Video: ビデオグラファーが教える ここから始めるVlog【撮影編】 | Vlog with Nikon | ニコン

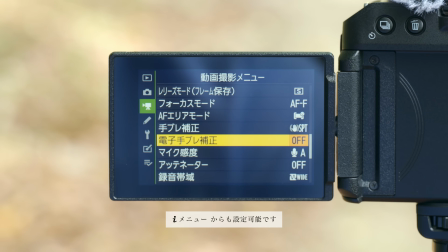4:10 メニュー画面、動画撮影メニューから
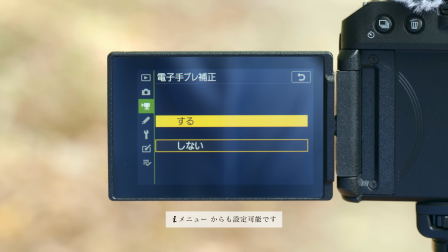4:12 電子手ブレ補正、するを選択します注意点として電子手ブレ補正機能を使うと
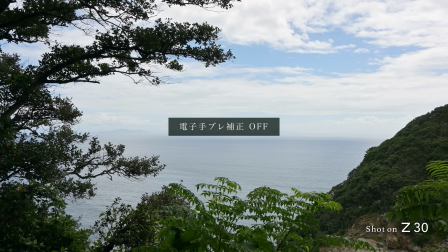4:19 少し画角が狭くなります
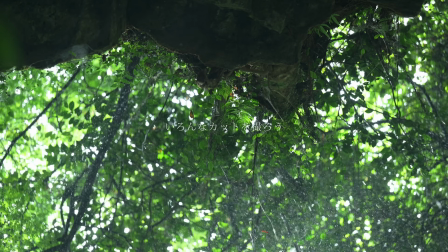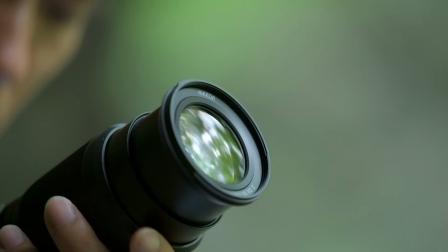4:31 せっかく撮影に出かけたらなるべくいろんな視点から撮影しておくことをお勧めします
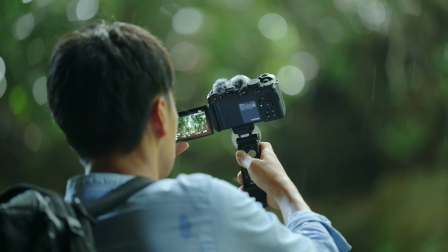4:37 後から編集をするときに撮影素材が多いほどいろんな見せ方ができます撮影素材が足りないと編集すること自体が難しくなってしまいます後で編集することまで考えて少し多めに撮影しておくことをお勧めします
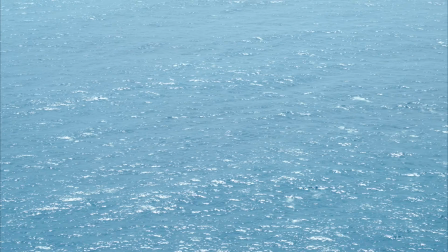4:55 例えば一つの場所を撮影する場合にも
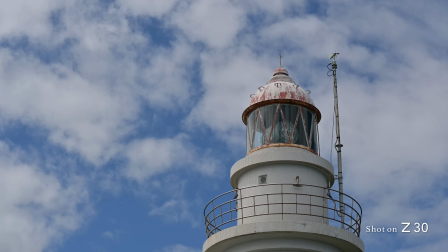4:57 広い構図、寄った構図、中間くらいなど数パターンを撮影しておきます
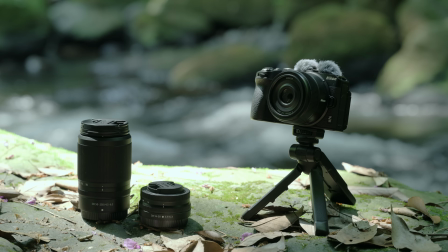5:06 レンズを使い分けることで違った印象で撮影できます
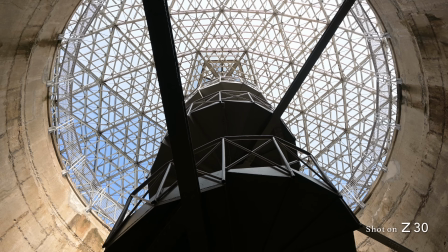5:11 標準ズームレンズは広い風景の撮影から中間くらいの撮影まで使えます
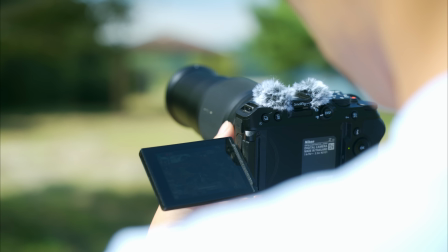5:18 望遠ズームレンズは撮影対象に思い切り寄った構図を撮影できます
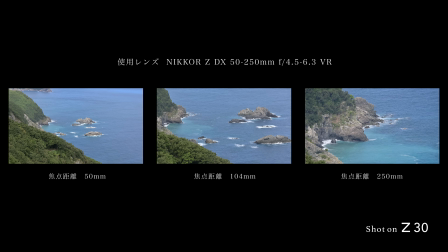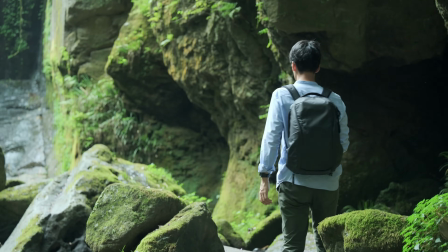5:29 例えば森林と川の気持ちの良い場所を映像で伝えたいならその場所の全体が分かる広い構図はもちろん
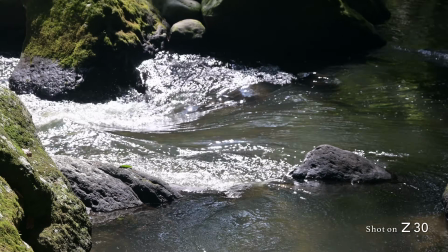5:36 清流の透明さや水面に反射する光の照り返しにも思い切りズームしてみます
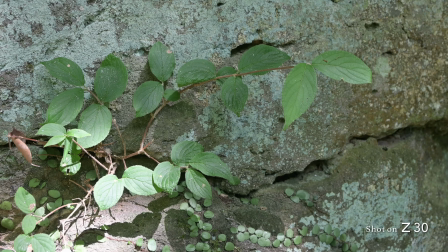5:43 風に揺れる葉っぱをズームして撮影すると風の肌触りや心地よさまで伝えられそうですこうしたいくつかの角度から捉えたカットを組み合わせるとその場所の雰囲気をより立体的に伝えることができると思います撮影するときには縦横の水平も意識して揃えるようにします
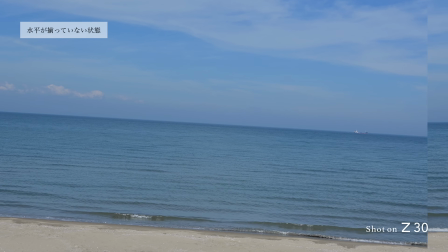6:09 水平が揃っていないと構図が綺麗に見えません
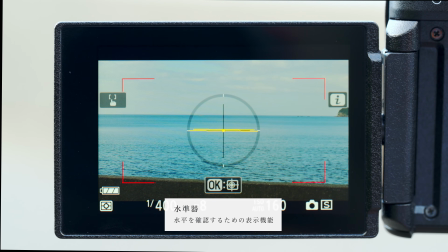6:14 Z30では水平を確認する水準器を表示することもできるので活用してみてください
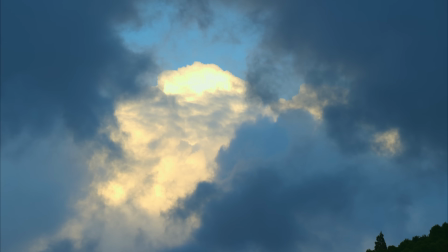6:22 それから一つのカットを撮影するときに使いたい部分の前後数秒でいいので長めに撮影しておくようにします
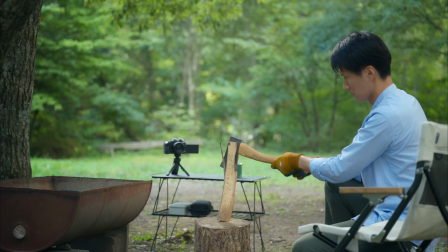6:30 ぴったりだと編集するときにつなげにくい場合があるためです
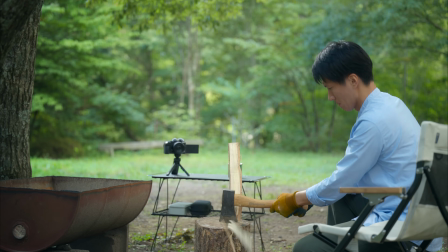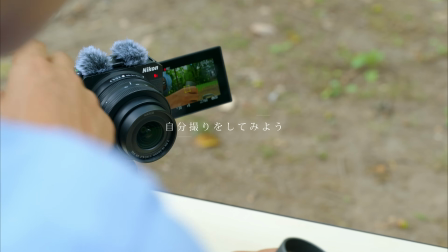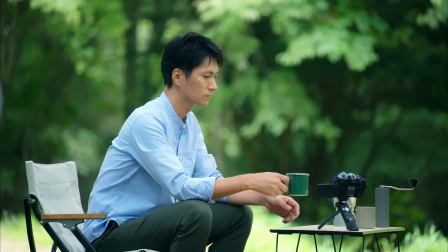6:45 撮影に慣れてきたら自分撮りにも挑戦してみてください構図の中に自分が入ることで心情を伝えやすくすることができます
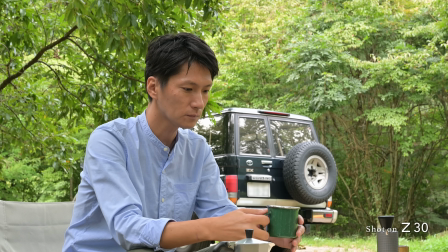6:55 例えばコーヒーを飲んでいるシーンならリラックスした心情
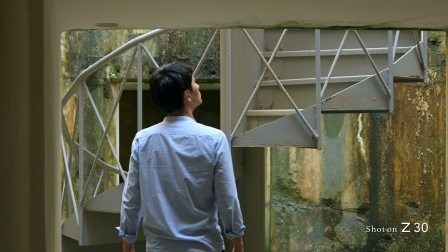6:59 不思議な場所を訪れて驚いた様子画面に人がいるだけで伝わる印象、雰囲気は大きく変わります
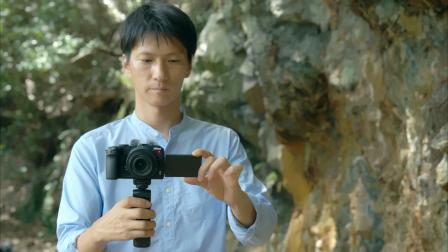7:09 グリップ三脚としても活用できるスモールリグ社のトライポッドグリップがニコンさんから発売されていますこちらも自撮りには便利です自分を中心に撮影する場合自分にフォーカスを合わせ続けられるように
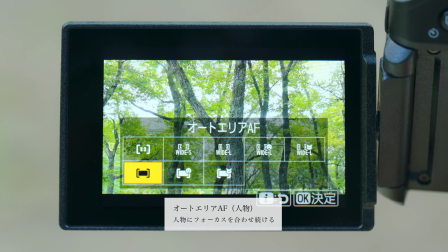7:24 AFエリアをオートエリアAF人物に設定しておきます
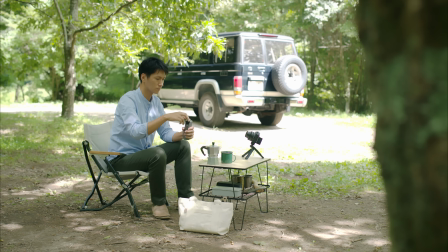7:30 こうすると人物の瞳にフォーカスを合わせ続けてくれます
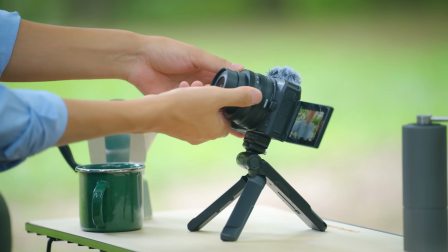7:36 次にカメラを自分に向け構図を確認するために画像モニターを反転させます
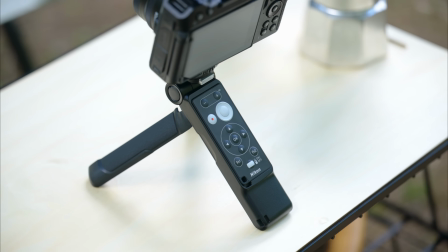7:43 離れた位置から撮影するときには別売りのリモコンML L7を使用すると動画撮影ボタンを押しやすくなります
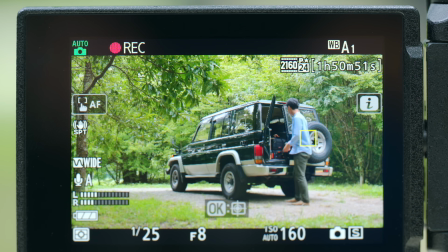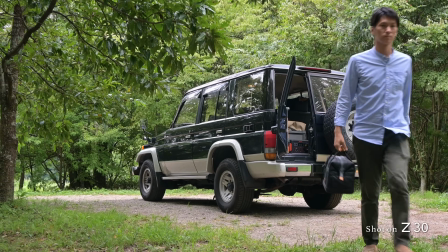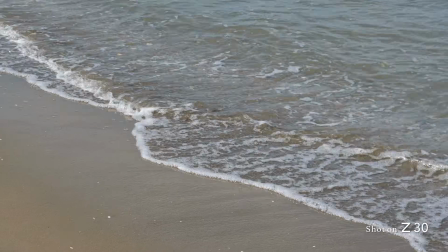Vlog撮影では音を意識して撮影することも重要です
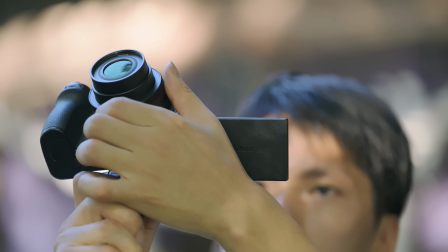8:11 撮影する場所の空気感が伝わるように積極的に撮影することをお勧めします